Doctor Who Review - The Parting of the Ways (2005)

did you have to say the word nothing in that exact tone of voice did you have to say it in that voice to someone who has pretty much worshipped the ground you've walked on for 13 episodes to someone who yes he's a bit of an idiot he's a bit of a klutz but he's nice he's kind he respects you and why did you have to shoot him down in such a reprehensible and thoughtless way
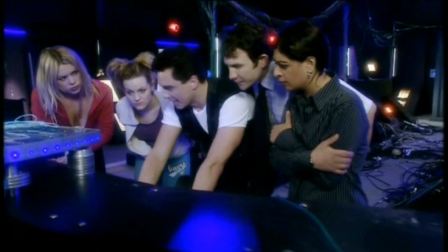[19:04]
as for captain jack harkness he has been around for only five episodes but he
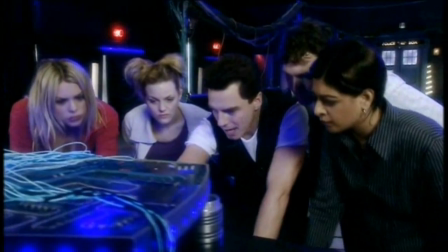[19:09]
has definitely had the biggest change in his personality he started off as a cowardly con man
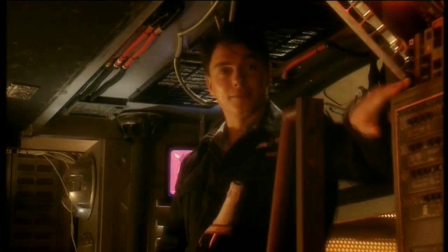[19:14]
the type of guy who would run away from any trouble and was just in it for his own selfish reasons but now once again influenced by the
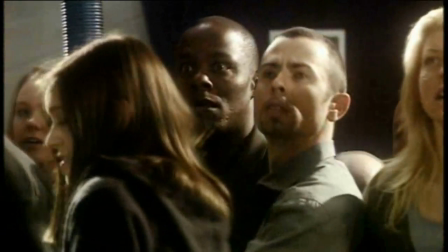[19:21]
doctor he tries to encourage others to follow him on a suicide mission to face the daleks and he knows he can't win but he's willing to
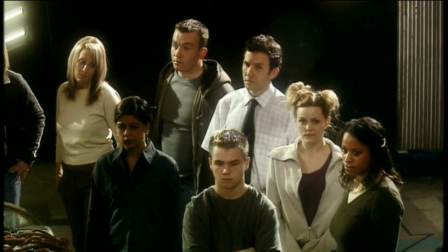[19:29]
give his life if it will give the doctor just one more minute to prepare the delta wave whether that's bravery or stupidity it's at
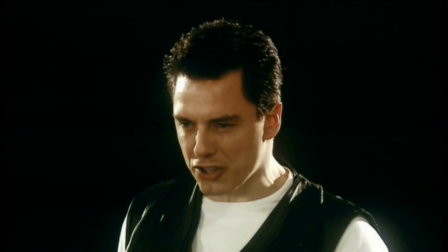[19:37]
least honest he also plays a good role here on a narrative level the doctor is not going to do any of the shooting or fighting and he's sure as
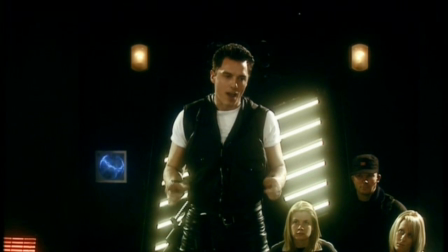[19:44]
hell isn't going to let rose do it so the story requires someone like jack to get his hands dirty
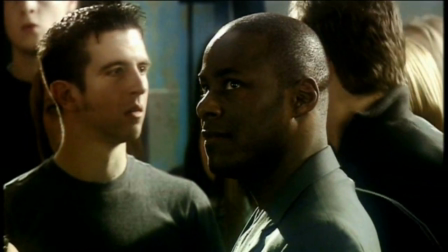[19:49]
he's able to get others to join him but he's still hopeless but he will gladly die for the doctor.
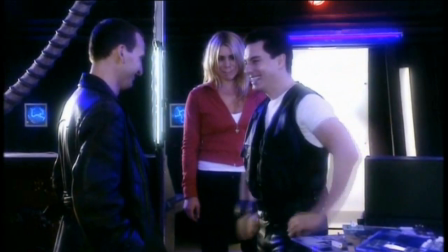[19:56] Wish I never met you doctor. I was much better off as a coward.
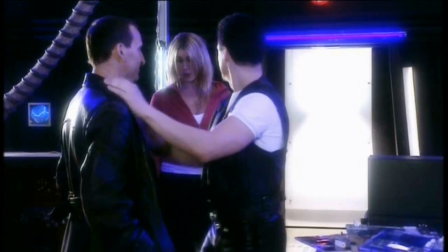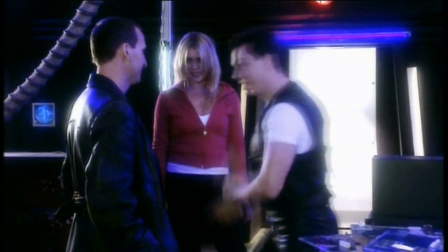[20:06] See you in hell.
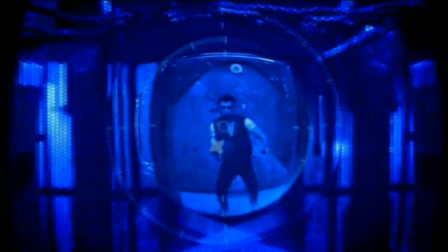[20:08]
And in the end he is the last man standing fighting off the Daleks with a machine gun until he's cornered firing a tiny handgun.
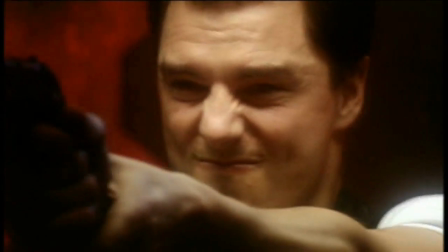[20:16]
He knows he is a dead man but he will fight to the last and he dies. He's shot dead alone in the corridor.
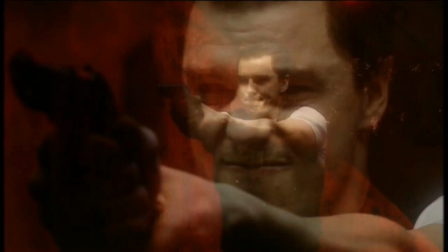[20:23]
What works about this death Is that he dies the same way everyone else dies.
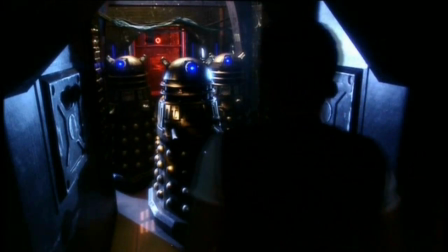[20:28]
He didn't get a final speech or a final moment of glory He didn't suicide bomb the enemies to death.
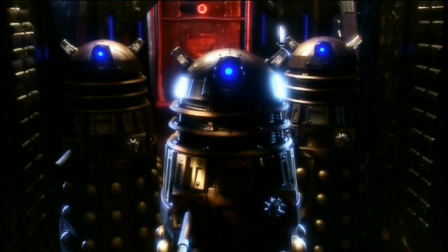[20:34]
He didn't even take any of them out with him He just died at the hands of the Daleks and was in the end as helpless as the rest even
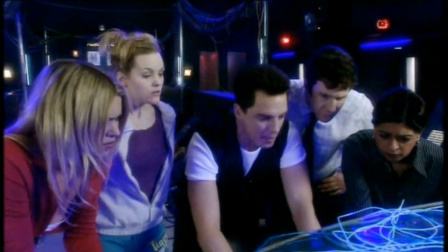[20:42]
though he was a main character Another victim is Linda played brilliantly by Joe Joyner I love how loyal she is to the doctor and
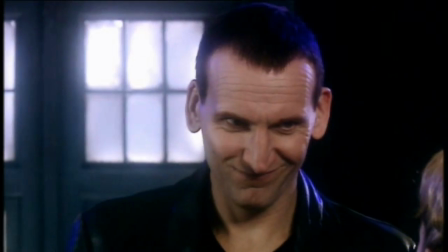[20:49]
how she isn't portrayed as someone who was ever going to save the day or even survive the story even though she got quite a bit of
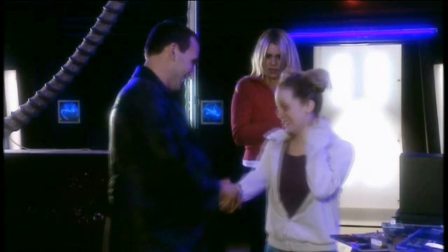[20:56]
screen time she was just another body at the end her and the doctor's goodbye was really charming as they couldn't decide on a kiss or a hug
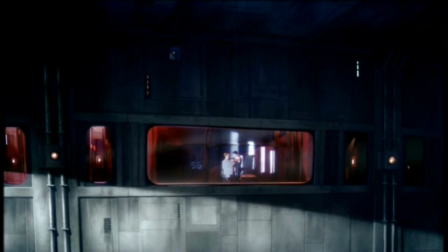[21:04]
so they just shook hands instead she becomes the onlooker of the story as she's tucked safely away on the observation deck letting the audience
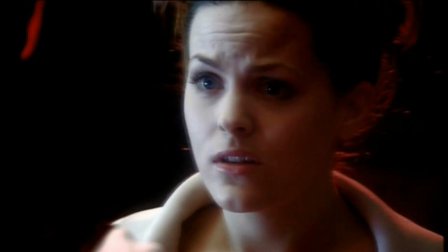[21:11]
know what's happening concerning the daleks assault but even being in that safe position cannot save her they
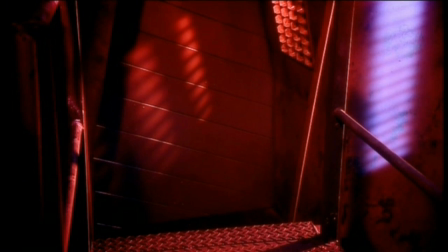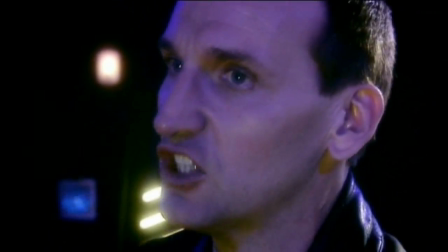[21:28] found me you'll be all right linda that side of the station's reinforced against meteors. I hope so.
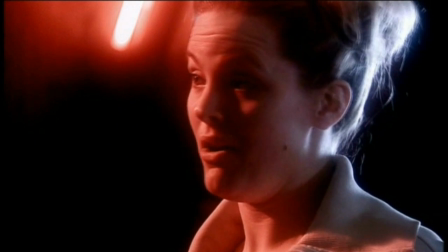[21:35] You know what they say about earthworkmanship.
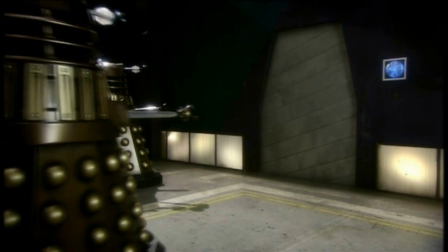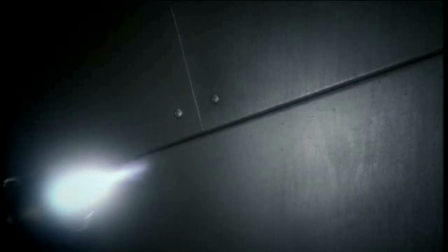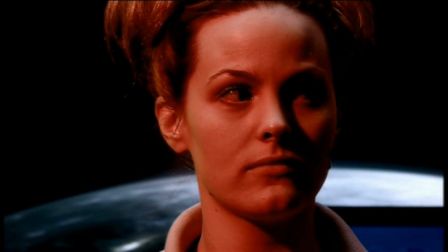[21:50]
This is perfectly directed by director Joe Ahern. It's literally like something out of a horror film.
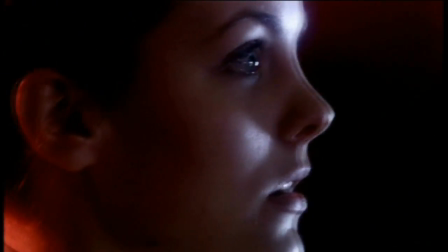[21:56]
The way the music builds and Linda slowly turns around, she reacts to something off screen and then we, the audience, finally see it.
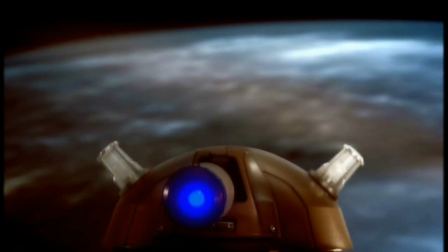[22:04]
The Daleks slowly rise up,
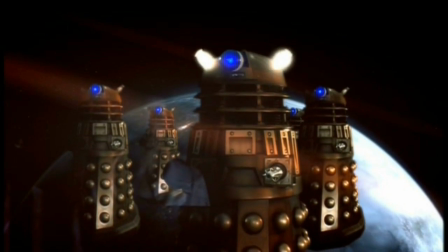[22:06]
we see their dome lights light up for their iconic four syllable battle cry and then and
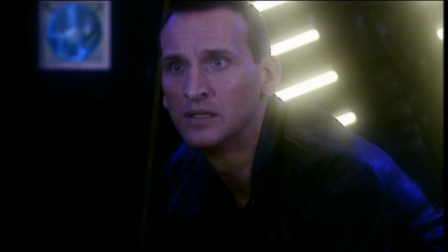[22:14]
the doctor's reaction to her death there's no dialogue but my heart just weeps for
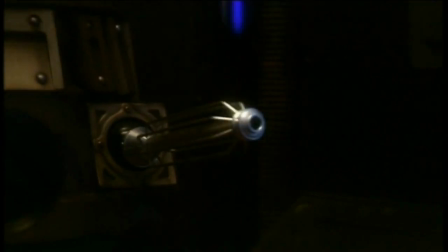[22:19]
him the main characters aren't safe here and what a fitting way to make the daleks a legitimate
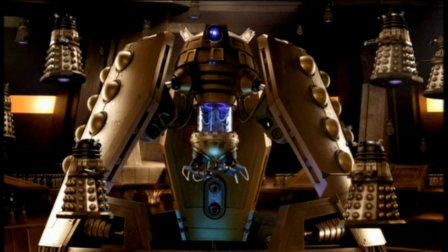[22:24]
threat speaking of the daleks they are on top form here seriously this could be the best that the daleks have ever been
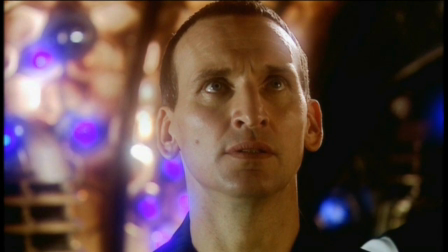[22:30]
despite the fact that the story isn't really about them but they're still amazing the director joe ahern directed the episode Dalek,
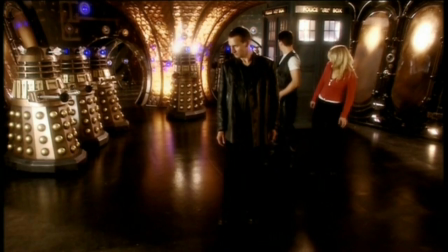[22:38]
so he has experience working with them and he makes them incredibly scary and threatening. Not only are the Daleks going to kick ass, but they've brought a choir with them.